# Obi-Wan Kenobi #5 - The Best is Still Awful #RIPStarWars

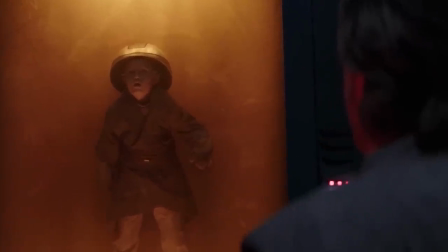She serves in a base where pickled younglings are on display as trophies.
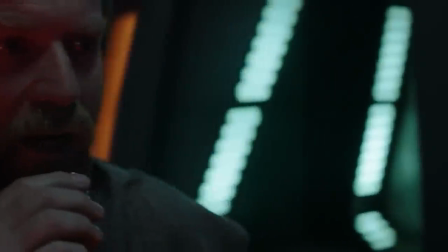Her job is going around capturing and killing younglings in order that they be pickled for decoration in Fortress Inquisitorius.
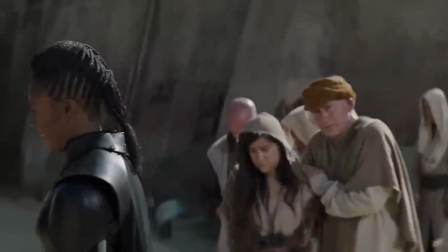Motive and action just don't add up here, because the setup has been incompetent.
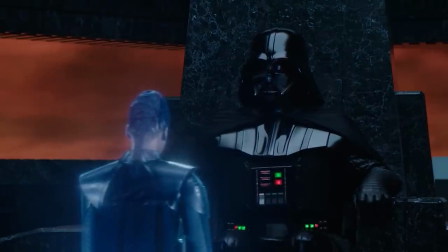Her motive for hating Vader because he killed younglings cannot lead her to kill younglings to get at Vader.
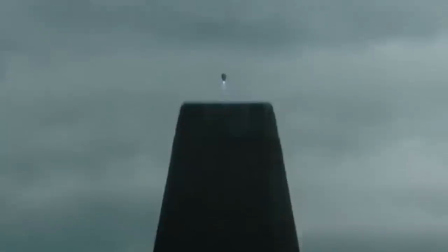It makes no sense. Now, I'm not arguing for anything overt by contrast.
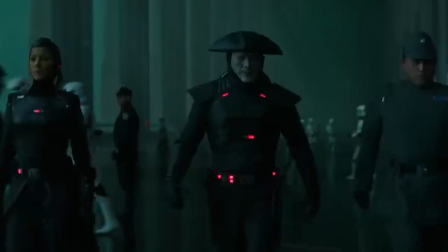I'm not saying we should know from the start what her reasoning is, that she is a traitor, that she is a mole in the Empire.
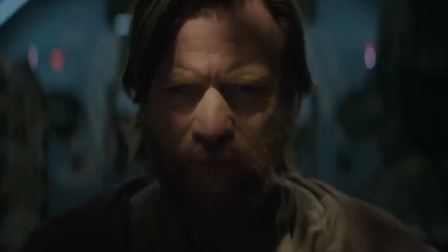I don't want her motives telegraphed. I'm not saying the writers should be holding our hands.
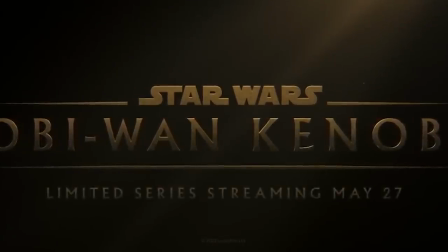Rather, I'm saying they needed to have introduced nuance to her depiction before this point.
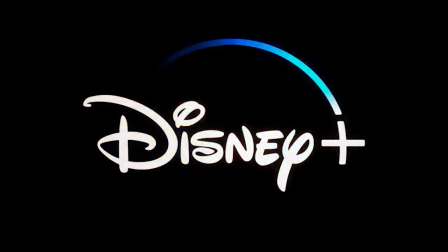A little bit of subtle foreshadowing,
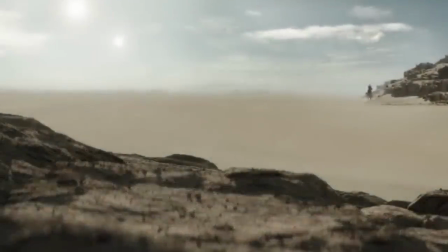posing questions of the audience that are then answered by this revelation, have us guessing about her motive.
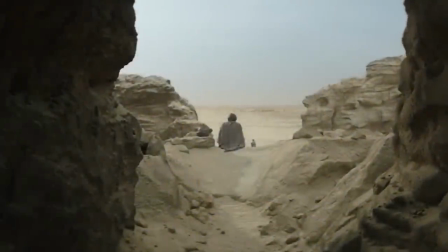Instead, what we've had is a setup that entirely contradicts this revelation.
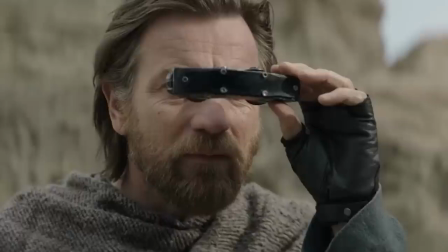It's not a failure of this episode or this moment, it's a failure of everything leading up to this episode and this moment.
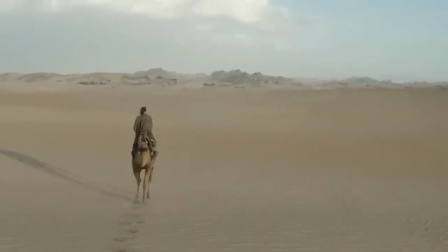Again, going back to the point I made in previous videos about why nitpicks are important,
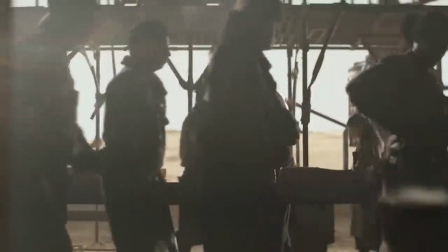minor problems in earlier episodes compound themselves when you are writing a continuous story.
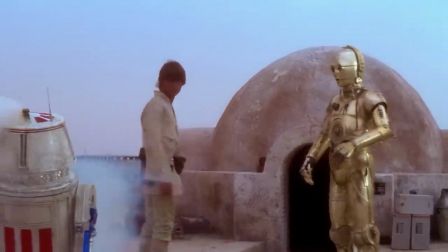Then we get more of this show's bog-standard mechanical incompetence.
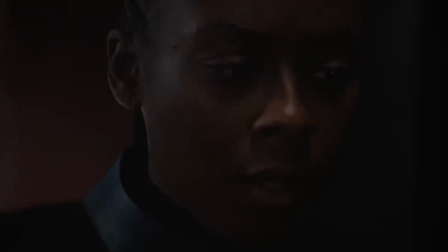A, Space Moses has just revealed all this about herself, the fact that she is a traitor,
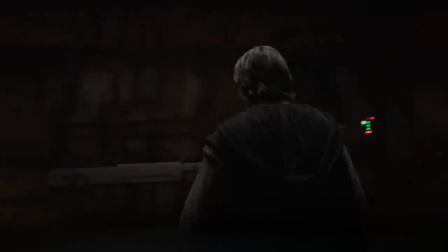quite loudly in front of massed legions of stormtroopers who just, I guess, weren't listening or didn't notice.
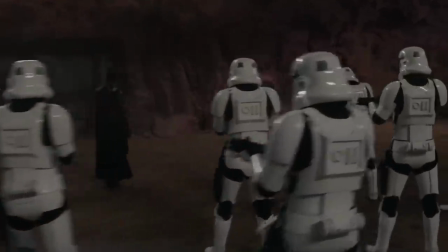B, they have just spent however long slowly pummeling the door with a big gun,
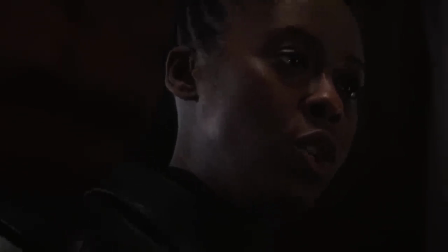but because it's now time for the plot to develop, Space Moses remembers she can cut through a door with her lightsaber as though it were made of jello.
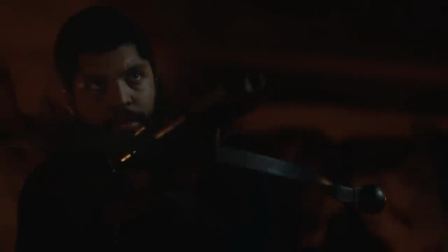Leading us to wonder, why the fuck didn't she do that to begin with? It's not exactly as though lightsabers have ever been used to cut through blast doors before.
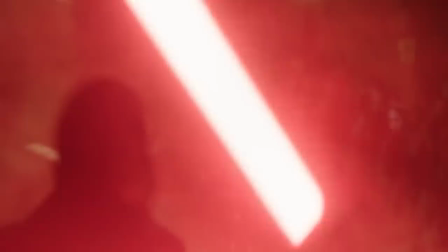Space Moses pushes the door open, Kenobi pushes her back. It looks very dodgy.
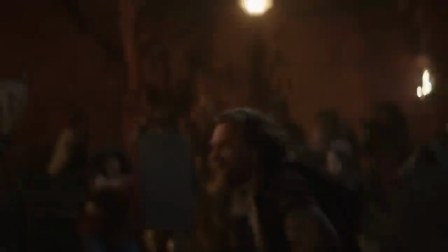And then stormtroopers slowly march into the building and manage to miss every single
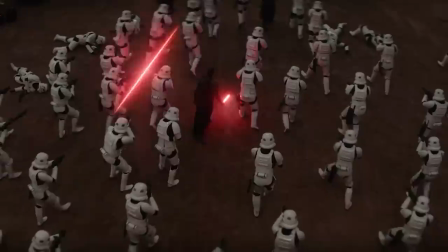target inside despite most of them standing out in the open in no cover whatever. Slender credit where it's due though, this scene kind of looks vaguely Star Warsy,
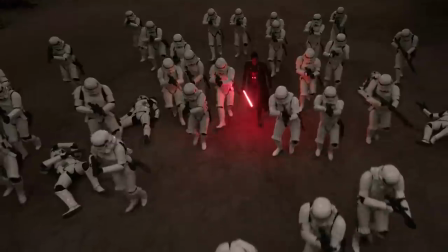even if the plot armor is so thick that practically none of the goodies take a hit in the entire assault.
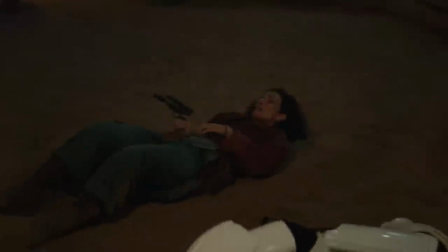Finally though, Ilaria Sand and the loader droid are taken out, which would have been more impactful had other people been taken out first.
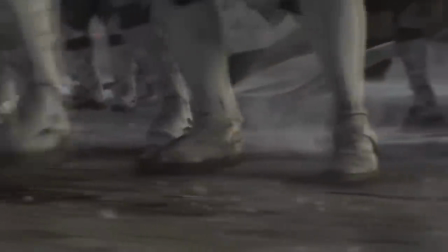You build up the sense of loss to culminate in the tragedy of losing important characters,
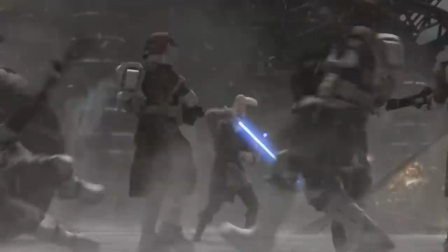rather than straining credulity until you want to shock the audience awake.
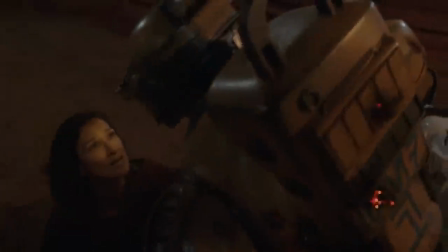The loader droid sacrifices itself and dies on top of Ilaria Sand, and here,
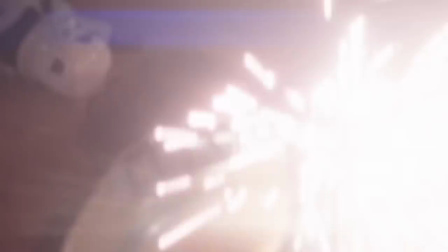the composer actually decides to try something vaguely resembling emotional music,
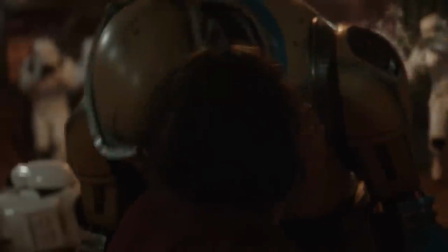proving that she is capable of it, just very, very rarely chooses to deploy it.
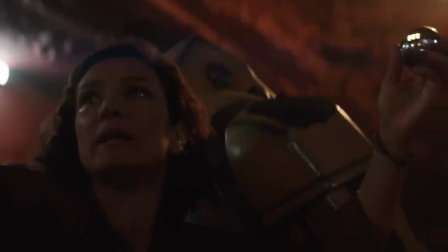Ilaria Sand shoots a door panel to seal off Kenobi because door panels in the Star Wars universe work if you shoot them 100% of the time,
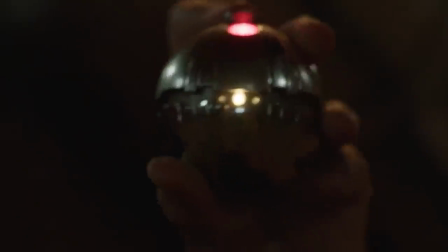and then she sacrifices herself with a thermal detonator. And because I am trying to praise this series where I can, I will say that this sequence is far from terrible.
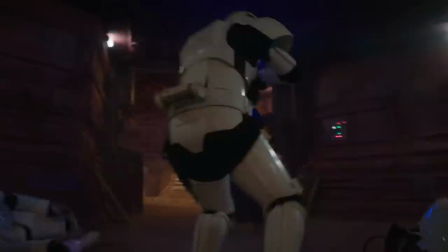It's played well, it does master a sense of tragedy, it does leave you feeling something about the characters involved.
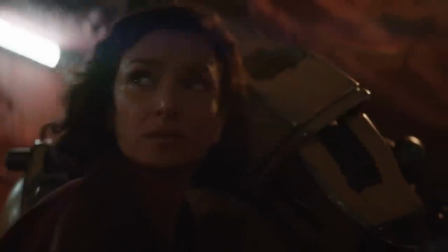It plays effectively on two types of grief, that we feel for powerless animals subjected to cruelty,
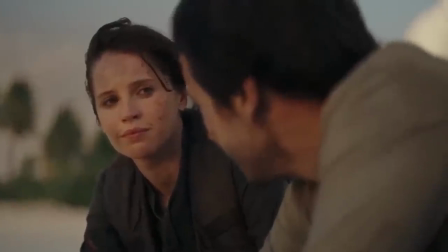in the case of the loader droid, and the noble sacrifice of a principal character laying down her life for her friends.
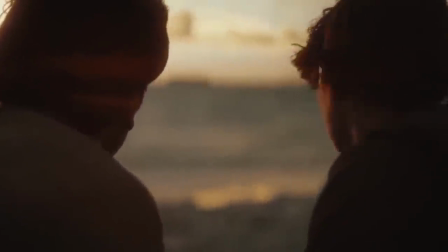Greater joy hath no man than this, as the old poet said.
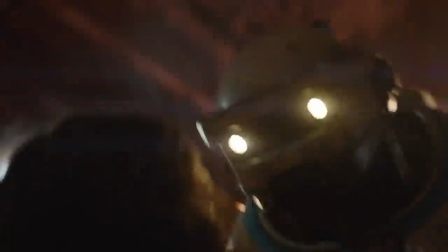Not coincidentally, Ilaria Sand has been the most well-written character since her introduction,
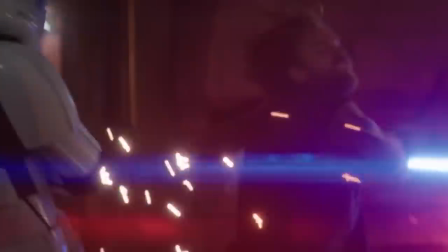and Indira Verma is probably the most competent performer in this season, so there is substantial payoff in this scene.
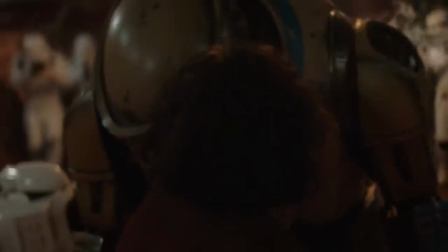We then have more prequel flashbacks to parallel what happens next.
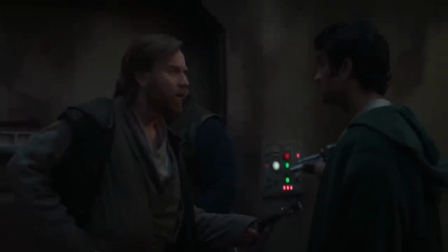Obi-Wan hands over his lightsaber to con artist and gives himself up to the stormtroopers, explaining that there are other ways to fight.